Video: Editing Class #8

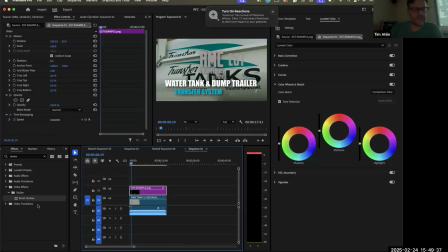4275s
This is a stroke. If okay, so I would just be doing an outline basically.
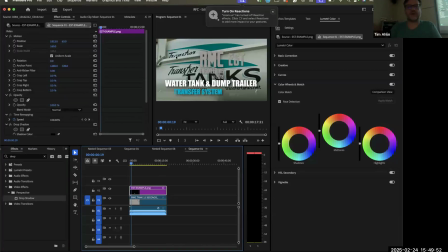4290s
All right, so look, I put a drop shadow on here now. Let's start with the drop shadow.
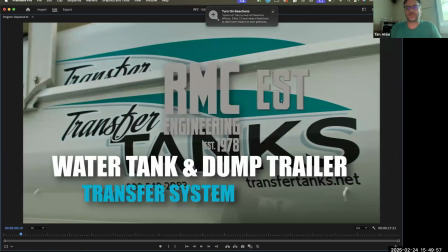4295s
Now, what's interesting about the drop shadow is that's what it looks like versus that one, right?
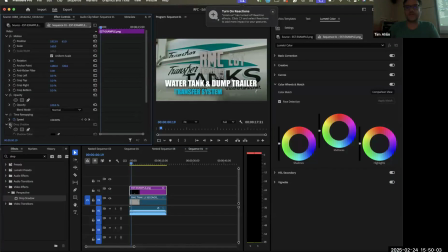4300s
So instantly the drop shadow just makes it pop a little bit more, right?
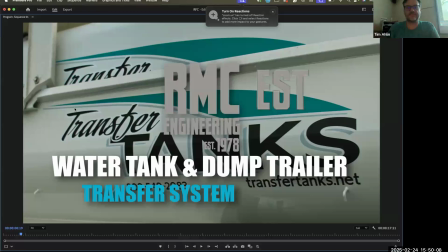4307s
Oop. Off, on. Oh. Already stands out a little bit better.
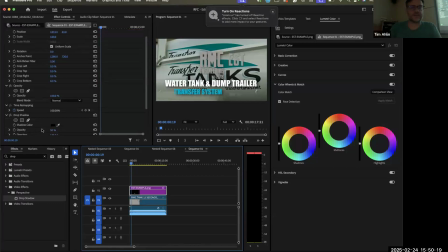4319s
Again, it's just the example. I would actually spend more time building this. But what's interesting about our drop shadow too, is we can actually affect the drop shadow.
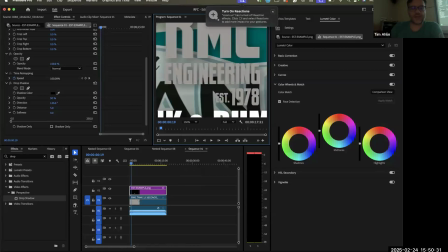4328s
So let's while we're working on it, we're going to zoom in here. I'm going to use my hand tool, which will allow me to change the framing, what we're looking at. Okay. So now if we look at softness, look, we can actually make it, this is 0. So the drop shadow actually acts more as an outline.
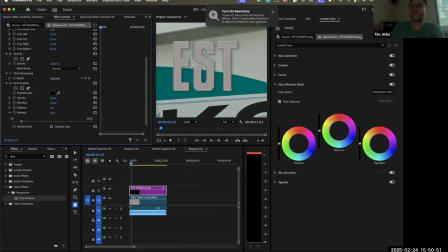4347s
But we could also just make it softer, which means you can see the softer shadow kind of is just affecting the spread. And maybe in the right environment with a different color, you wouldn't need such a drop shadow for it to pop out.
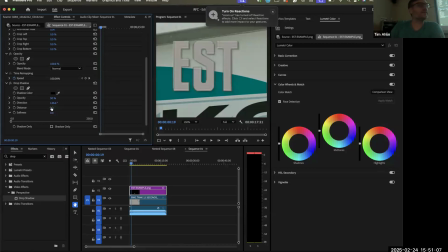4364s
But let's go 0. I would do that. Now distance. Now distance with your drop shadow is you can see there's the EST moving, right? So if I choose it to be 0, it's basically behind, which doesn't really help that much.
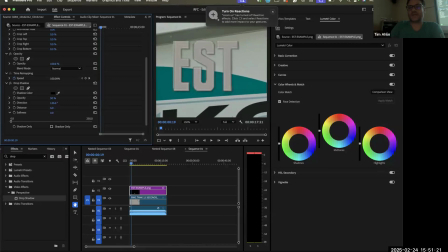4379s
Or I could make it stand out a little bit more by making it more dramatic. When you see fonts that have drop shadows, you can do that, and that actually helps it pop a little bit more, right? The other thing is the direction. Well, what's here? Let's make it farther away.
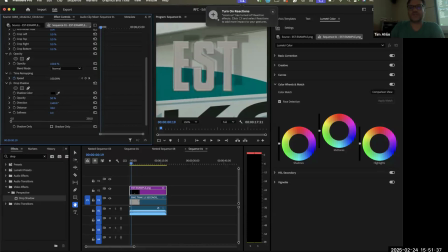4396s
What's notable is we can change whichever way. Why would we do this? Maybe we want to match where the light in the image is coming from. If I'm putting a font on something,
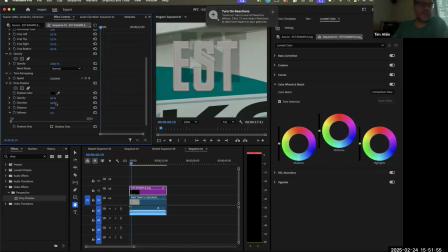4412s
maybe I like want it to be in the world. Well, depending where the sun is at that moment is going to affect this. Also, the other thing, so we messed with opacity, or we messed with the distance, we messed with the direction, and we messed with the softness.
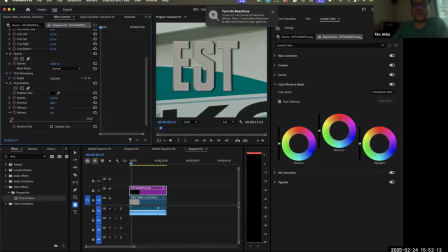4430s
We can also mess with the opacity, which means, look, we made a hard line. Now, what's different from a stroke would be the stroke would be completely around. This at 100% is directionally there.
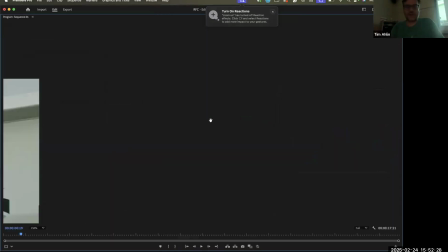4449s
All right, let's
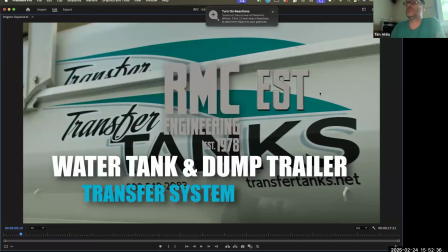4454s
go fit. You can see that pops a lot more. Now, it might be a little too intense. I would go there, but if this had that on it, it would be way more legible.
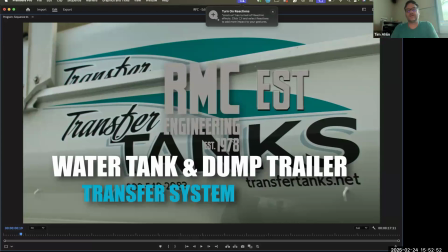4470s
Yeah. Now, personally, to me, what I would do is use a different shot. But what else can we do to this image to make it more? We could put all the fonts on top of it, and maybe we could blur the background a little bit.
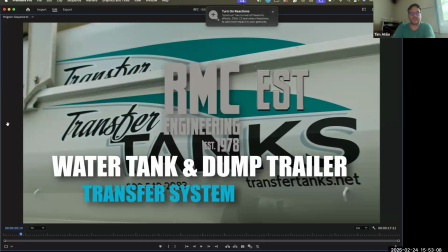4486s
Some of these words. What will we use to blur the background? We talked about it before.
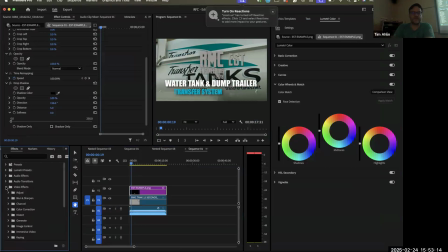4492s
Let's use the blur tool. So in video effects, we're going to go into distort. Nope. Blur and sharpen. I'm going to use a tool right here, Gaussian blur.
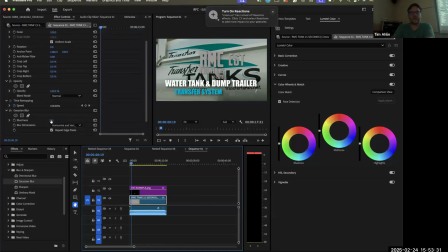4510s
And in Gaussian blur, I put it, it's at 0 right now. There we go. I went all the way to 130%. As you can see, we're affecting just the one layer.
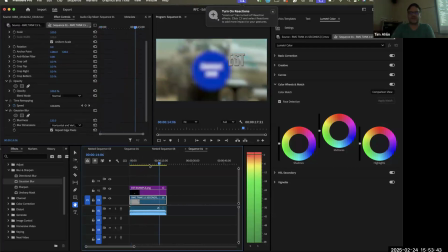4521s
So everything below it, and in fact, everything in this entire video is now, we have cataracts, right?
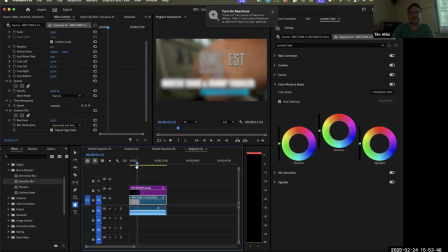4527s
But what I could do, for example, is then I can take this blur and I can make a mask.
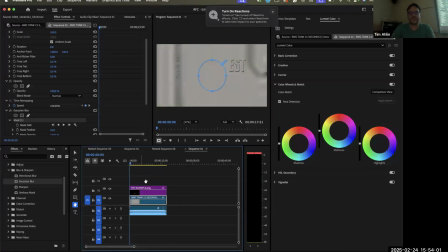4538s
So I could, so for an example, if we wanted to blur the word no, I want to blur that, and then I want this.
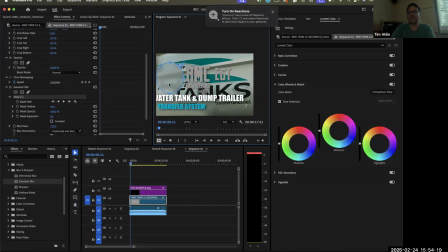4557s
There we go. You know, I could blur just this area, and then when we click off, you can see that that's there. Now, what's notable about our Gaussian blur is if we hit play, I mean, it becomes more
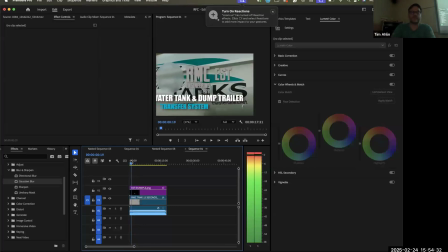4570s
noticeable because of that hard circle. It's almost like, hey, there's a big circle right there.
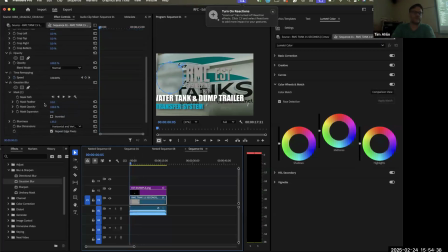4577s
Well, what we can do, of course, is mess with the mask. And so there's a mask feather. The mask's feather allows me to soften the edges or go in and out. You can see now if we take a look,
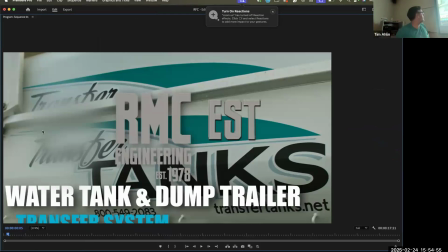4593s
we can see that the mask is more like, oh, I have, you know, it's softer, right? It's not a hard line circle. It's a slow transition of that circle mask, right?
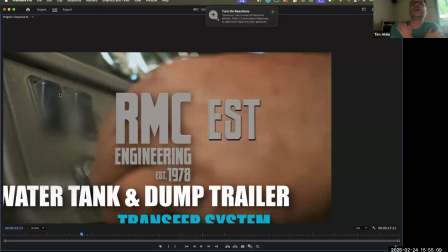4606s
We can see that it blurs this area. Why? What do you think is the most useful way to use these blur tools? Where do you see in media effect, Jeremiah? License plates. License plates are good because you don't want that. Or you blur someone's face, right?
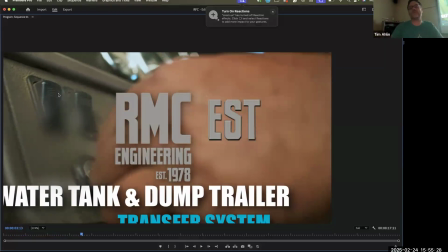4625s
Like you think of a cop thing or you want to blur someone's face. This is a great way you can actually pixelate them using all of these things.
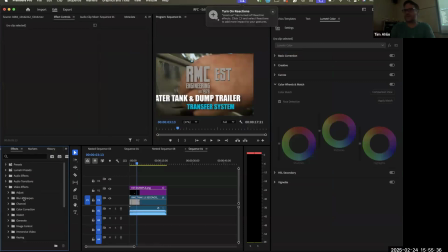4632s
I feel like, do we go through all the video effects? I feel like we went through all the color correction. Okay, let's talk, since we have a little bit of time, let's talk about the video effects. But does that kind of answer your question?
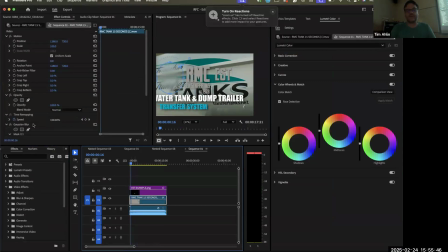4643s
I might, personally, what I might do is I would use a Gaussian blur with a square mask. Let's get rid of mask 1. I would do a square mask here.
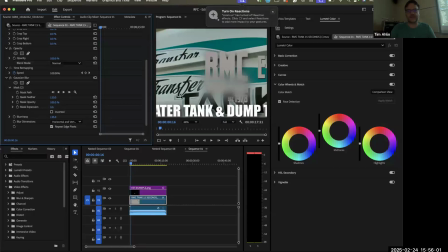4658s
I would kind of fade that. I would totally click on here. I would do, oh, not just that. I want to do the whole thing. No, is it shift? Is it shift? Let's see. Nope.
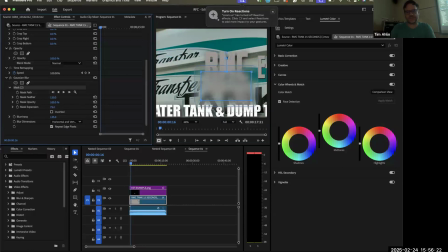4680s
Want to increase the mask expansion. There we go. All right. And then from there, let me just fit. So from here,
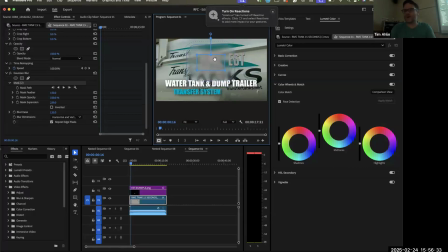4691s
I might put this under the logo and then put the logo on top so that the logo pops and that maybe I wouldn't make it quite as dramatic. And I can also change the opacity, how much is blurred,
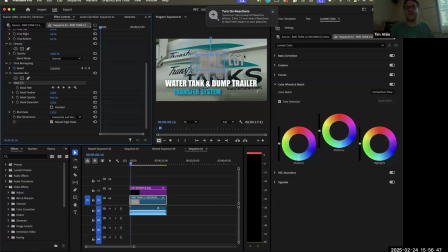4704s
but just a slight blur on the things under it so that when I put these words, check out when I put the words here. Oh. When I put the words on top of the blurry area with the drop shadow, they pop a little bit more.
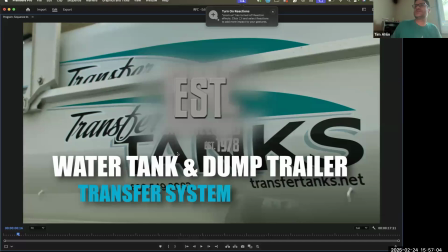4722s
I'm sure Renan has whatever reason was the choice, but that's, I mean, we can definitely look that the drop shadows are way darker here on these versus what was on that one specifically.
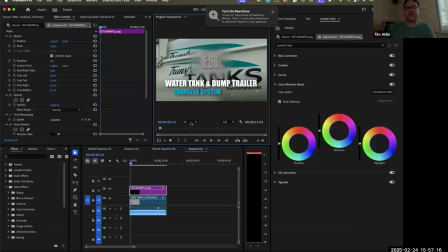4734s
Just a fun play around. But while we're playing around, let's take a look at all of our video effects.
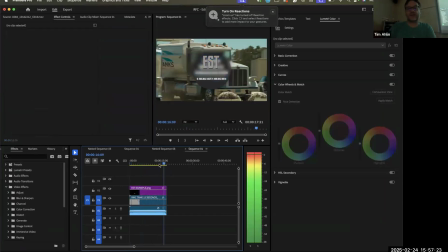4740s
Now, video effects are a way that we can affect our video. There's tons of different elements. We're going to do it with Renan's commercial. Let's turn this off and we're going to mess about with you know what?
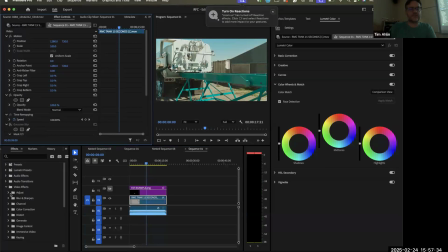4753s
Let's turn off our Gaussian blur. But let's just go through all the video effects. Adjust. Now, what's interesting about adjust is this kind of allows us to mess with levels and coloring.